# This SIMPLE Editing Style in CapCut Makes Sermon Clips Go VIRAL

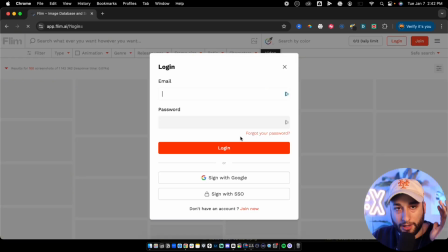[8:06]
This website, oh my gosh, has been such a freaking game changer. This is like some of the best cinematic stuff I could find.
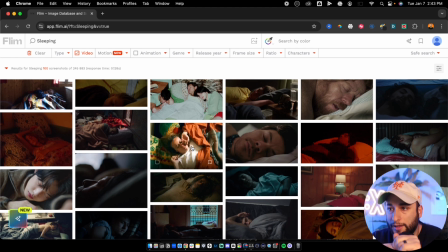[8:14]
App.film.ai. It takes from movies.
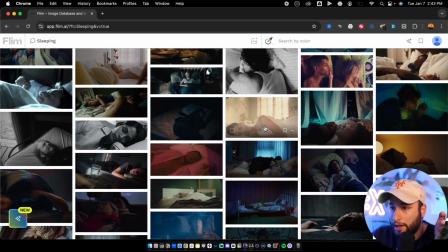[8:17]
It like shows you what you, I don't know if I recommend little kids watching this stuff, especially what they type in.
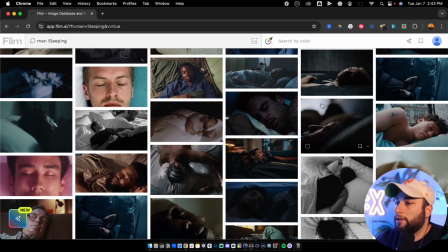[8:24]
What the frick? It takes from like TV, like music videos. It takes from like commercials.
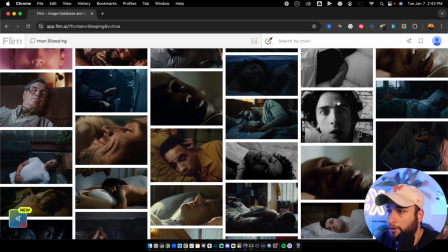[8:29]
So it gets like some weird stuff, but also some really good stuff.
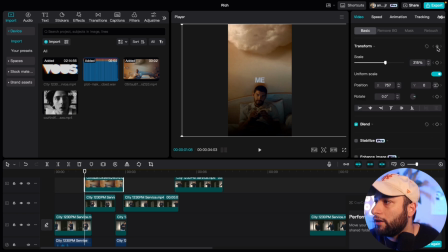[8:33]
I don't want to like overdo it with this one, mainly because it's like really good with just like kind of as is. So I don't want to like, I might even like, so I'm just adding a little bit of a zoom.
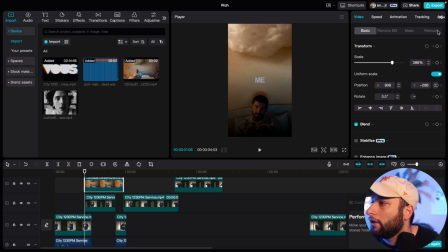[8:50] You can be dreaming about...
Oh, I didn't add. Actually, let's go reverse.
You can be dreaming about as soon as you lay your head down.
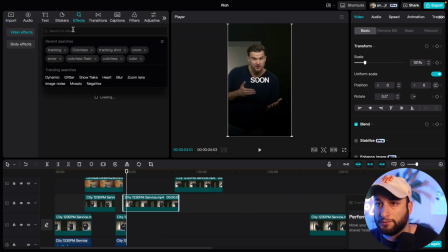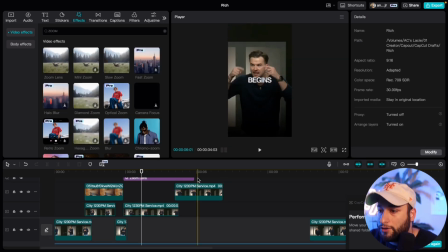[9:12]
There's so many like really good, like easy features about that CapCut has, dude, that just saves me so much.
Your head down and the lights go out. Like your mind.
Dude, that's why I love it, dude.
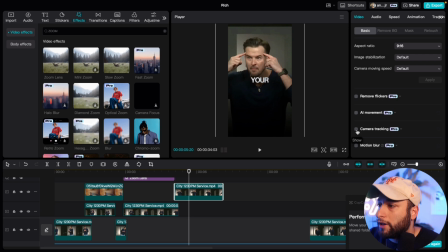[9:26]
And so I'm gonna do this. I was gonna add something here, like a stock footage here, but like, oh.
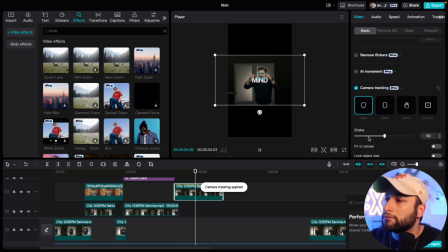[9:36] Like your mind begins to race.
But I just like, look at his face. Wow.
Like your mind begins to race.
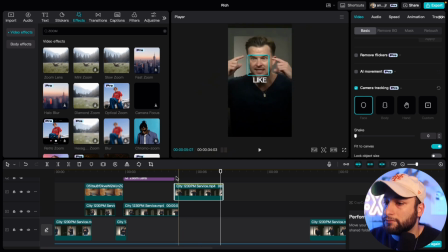[9:47]
What?
Like your mind begins to race. Why does my mind try to solve world problems? Because negatives develop
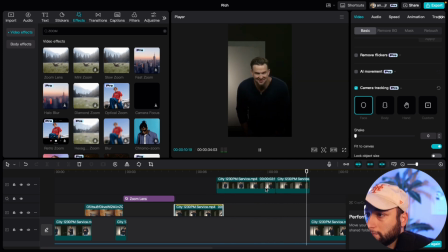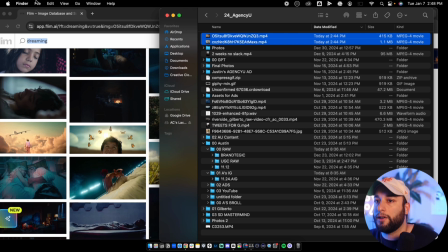[9:59]
Okay.
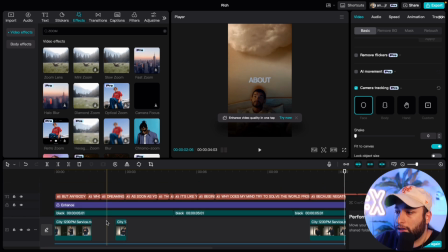[10:04]
Dude, there's part of me that doesn't even want to. Actually, I might actually just delete all the B-roll.
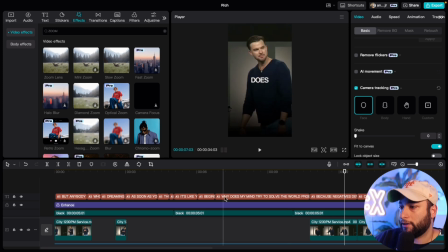[10:09]
So like live process, and like I'm literally creating this live. This is not like a super.
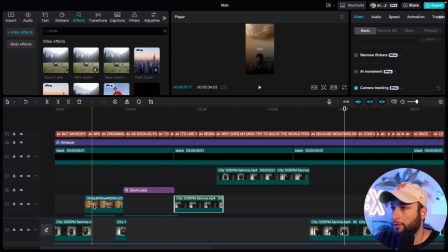[10:15]
I could go off, but it's almost like, dude, I just really like this video.
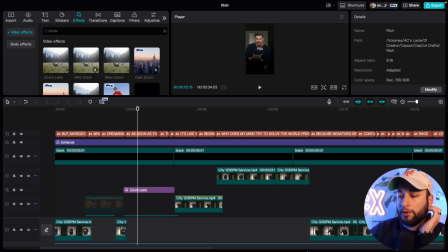[10:21]
And I'm just like feeling it, how simple it is, dude. I think when it comes, especially like my thought process when it comes to social clips, is you want to be different and you want to like grab someone's attention, and all that stuff is true,
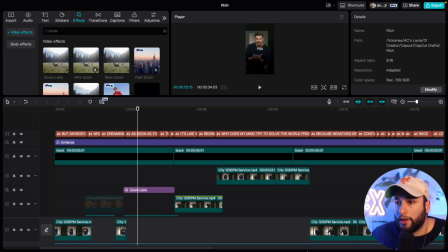[10:37]
but you don't want to be the same. But you want to, I don't know.
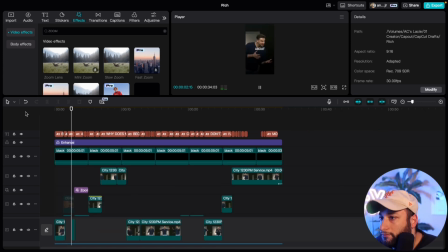[10:44] But anybody like me, you can be dreaming about something as soon as you lay your head down and the lights go out.
So like, normally I would say like, normally you would need a visual hook for things, like give them something to stay,
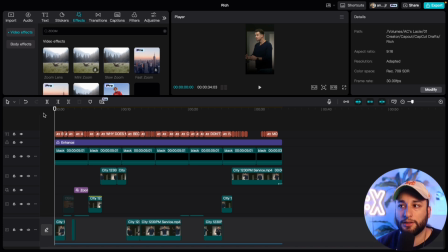[11:00]
and like a call out or something, so it gets people to like want to watch the whole thing. But honestly, like how this video is, dude, is very simple, and I could add more to it, but I'm not.
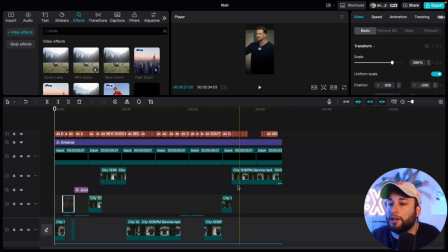[11:17]
Mainly because I can't. I feel like because I don't want to like miss out on his face.
Why does my mind...
It's like if he wasn't like so charismatic, I would have to add maybe more like B-roll and stuff. But because he's so charismatic, it's just like I don't need to. I don't know. I'm gonna bounce this.
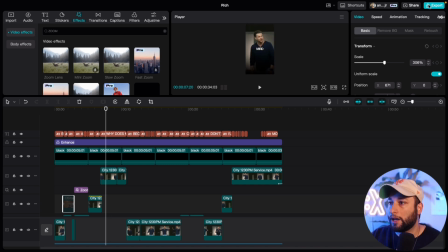[11:36]
I think this is dope. So honestly, let me know your thoughts. Again, simple is always the best. Sometimes I'm breaking my own rules, okay? Like crazy. Yeah, you could break your own rules, but as creatives, the rules are meant to be broken sometimes. But I think the main goal is, I thought that track was, or that the main goal of the video, I thought it was relatable. I thought it provoked curiosity. It kept my attention. It was really good storytelling. So to me, I thought it was really good. It was really simple. Sometimes the simplest things to do is the best thing to do, especially if you have a really good idea and really good copy.